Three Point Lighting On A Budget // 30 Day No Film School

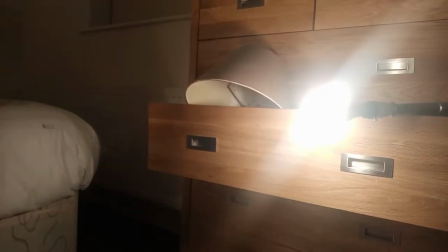3:04 The key light is just over here resting in an open chest of drawers because, you know, that's the only place I could really rest it that where it balanced and it's just hanging from the socket all the way up on the ceiling okay so that's the key light and then the fill light
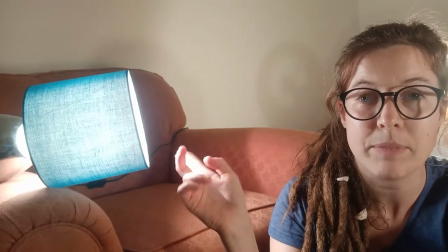3:28 is just over here which is another lamp that I actually wrangled
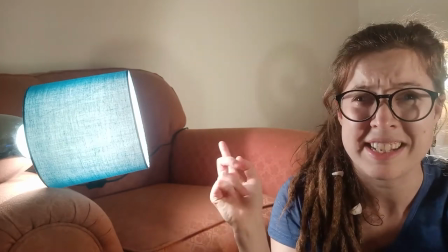3:33 up just now and that is a little like a softer light I guess
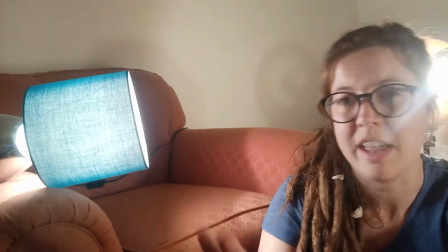3:37 and it's got the lampshade on it I thought that was a good idea and then just behind me you can see is the uh hair light or the rim light or the back light i forgot what it's called something like that i didn't actually use this small ring light in the end but i was thinking it might be good to actually light up the background so then i guess it's four point lighting it would be like a background light i'm
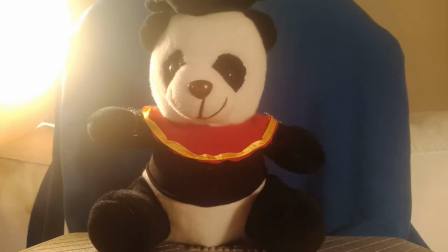4:03 just guessing all right so this is how the subject looks um I know that this
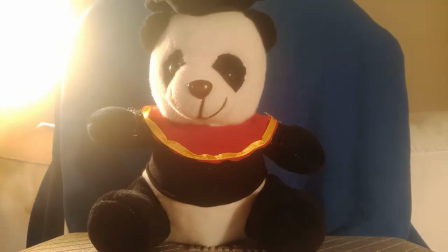4:09 light here is yeah it's not correct um I think maybe in this case it would be better to use the small
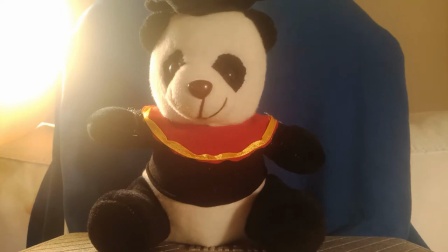4:20 ring light so I'm just going to turn that off and see how it looks okay so
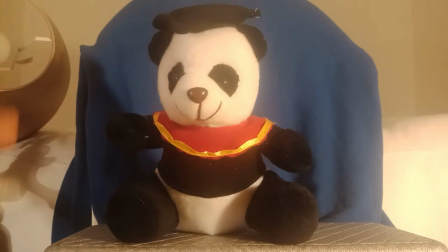4:24 I've just turned off this um rim light back light hair light whatever you want to call it because it was just far too bright and far too big for this subject and instead I'm going to use the mini
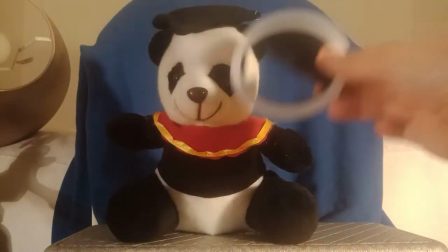4:38 ring light because it's just a better size for this subject as I said it's
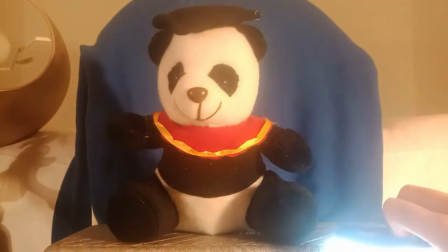4:43 got these three different brightness settings really bright and I don't have
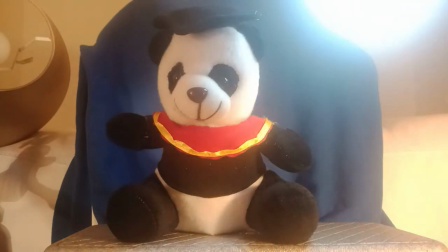4:48 anything to really hold it with but just for the effect if I was holding it up
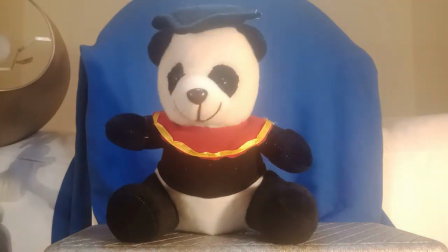4:52 here you can see that the light is on top of the hat which is like you know essentially the hair so that would be the
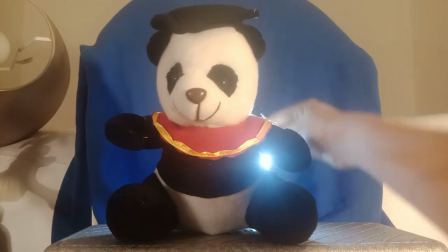5:01 hair light and I could also pop it behind and then it kind of makes
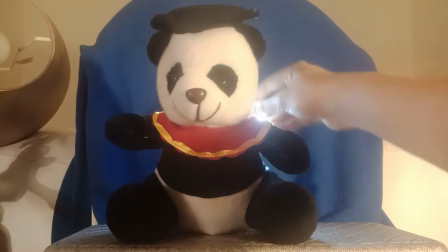5:06 this like glow behind the bear and also if I put it this
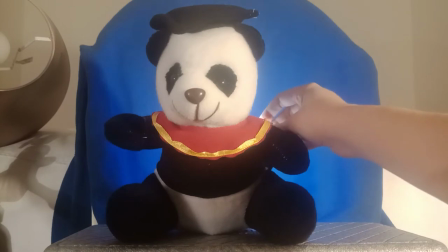5:12 way it shines on the background and also creates some kind of glow
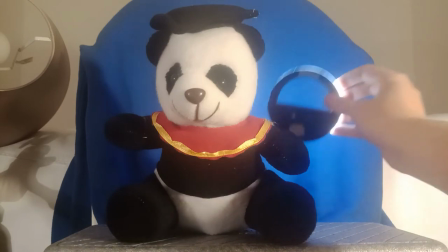5:17 that would be more a back a background light I guess but it's a
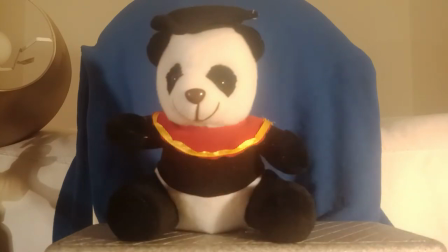5:23 similar effect. The main point is to separate the background from the subject so you can see if I just rest it
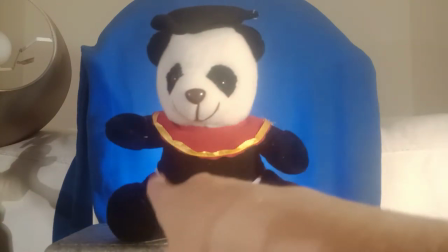5:30 like sort of up against him there you can see there's like the glow there so I'm just going to leave it like that for now.
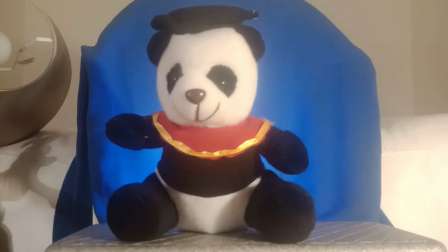5:38 If I turn off my fill light you can see that there is more
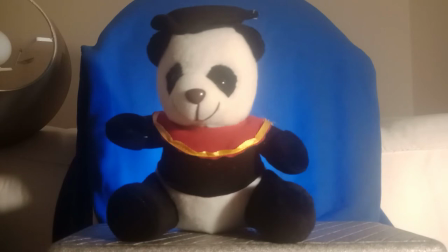5:44 shadow on this side and if I turn off the key light
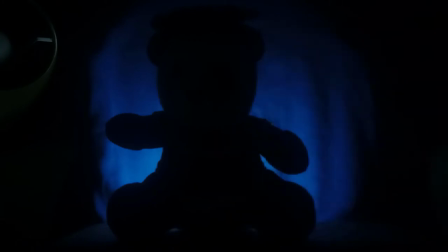5:50 you will see that it's completely dark apart from the backlit bit so let's
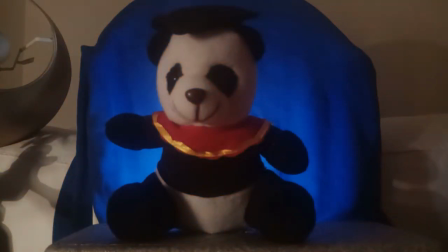5:56 see what it looks like with just the fill light it's a lot dimmer this might be an effect you're going for if it's like more secretive or mysterious
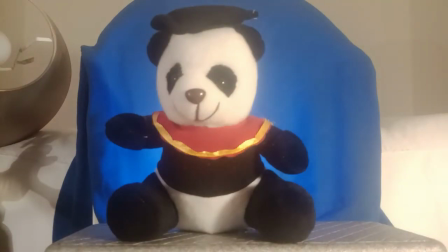6:07 something like that but the three point lighting effect fully looks like this.
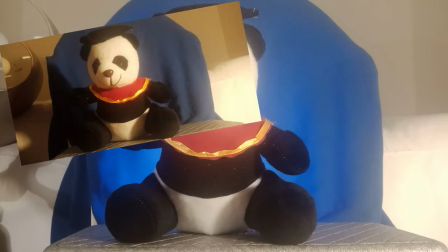6:13 So I'm just going to take 50 or maybe it was 100 photos I need to
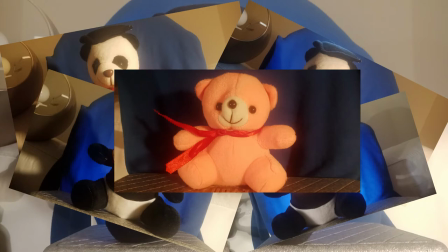6:17 take and practice with these lights and also a different subject. Hey guys so today is day four of the 30 day no film school challenge. I think I said yesterday that it was day four but it was actually day three and now today is day four but it's going to be in the same video anyway so it doesn't really matter. I am still doing three point light in, only this time I'm meant to use a natural light source from a window and that is acting as my key light. As you can tell it's quite bright, my hand is overexposed if I put it over there but it's actually a really cloudy day so I don't know if it's because of my camera like the auto exposure or something. I have the exposure locked right now but if I took that off you can see like the different, if I tap around the screen it exposes different parts of the screen so yeah we'll try and leave it there um then over there I have my fill light which is the same as this light I've just taken the light shade off and then this one behind me is my ring light or my back light but actually if I turn
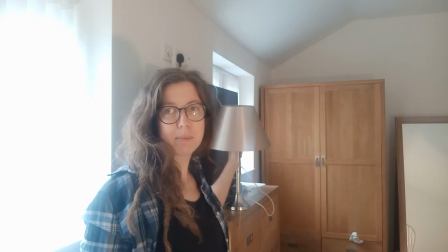7:24 this off probably the window back there can also act as the rim light but we'll leave it on for now for the sake of the exercise I just want to show you my key light because it's yeah it's my creation um this is my
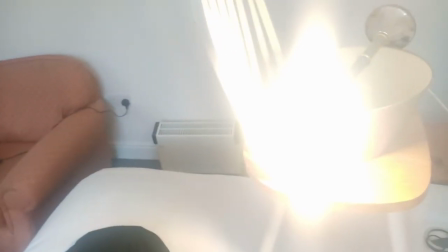7:37 microphone stand and then all the way over here is my light that's just balanced
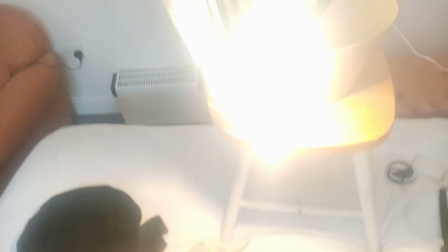7:42 on a chair on my bed so you know that's how I'm rolling filmmaking is about being creative and that's me to be honest now that I'm looking at this setup I think the camera should be more over here because the whole point is the key light is meant to be at a 45 degree angle between the camera and the subject and I think this is more like a 90 degree angle if my maths is correct which it usually is. So let's try and move the camera slightly over there and reposition the lights and see what happens.
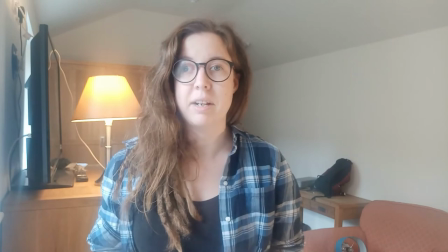8:17 All right so I've just shifted everything over this three-point lighting setup is honestly like an episode of home improvements I have to rearrange all my
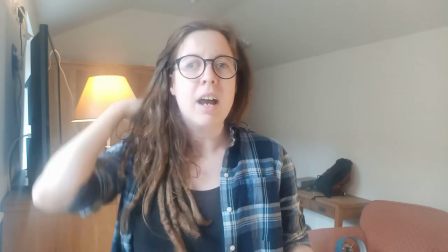8:25 furniture every time but already I think it looks a lot better I feel like my face is more evenly lit the key light is brighter than this
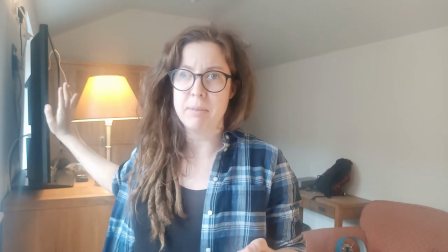8:34 side and this backlight rim light thingy I don't know where is it
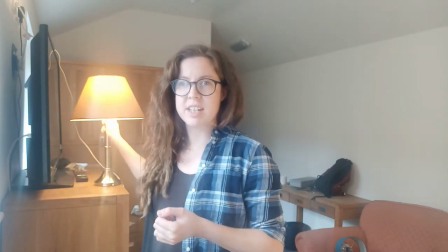8:39 if it makes a difference so let's just see without that yeah it does make quite a big difference actually so today's exercise is all about day one and two the framing and composition and the three-point lighting setup so I'm going take some photos and position myself or my subject on one of the rule of thirds, probably get rid of that crap in the background, and just play around with framing and composition. So just to kind of summarize for you what three-point lighting is, we have the key light which is the main light, it's meant to be at a 45-ish degrees angle and that's your brightest light source,
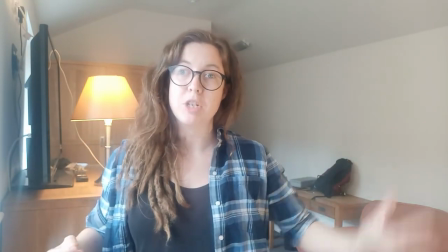9:16 and then we have the fill light which just gets rid of some shadows on this side. If I turn it off,
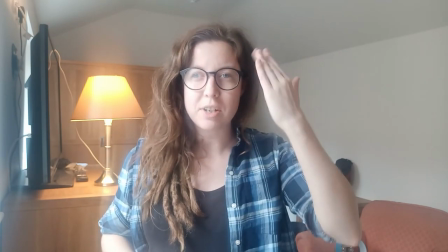9:24 you can see now that the shadows there's a lot more shadows on my on this side of my face compared to
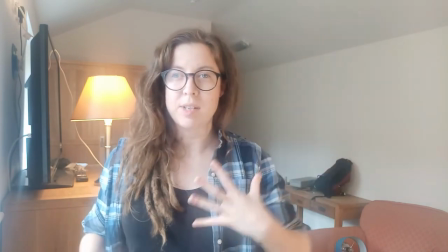9:34 compared to if it's on the shadows are slightly less and then the rim light
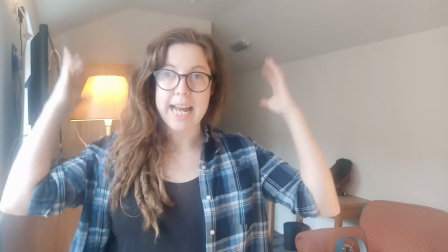9:39 is just meant to make a difference between your subject and the background if you liked this video and want to learn beginner filmmaking from a fellow beginner filmmaker instead of someone who uses crazy advanced vocabulary and you have no idea what they are talking about, then don't forget to click the subscribe button and also give this video a thumbs up, drop a comment, do whatever you want, share it, send it to your mom, do something. See you next time!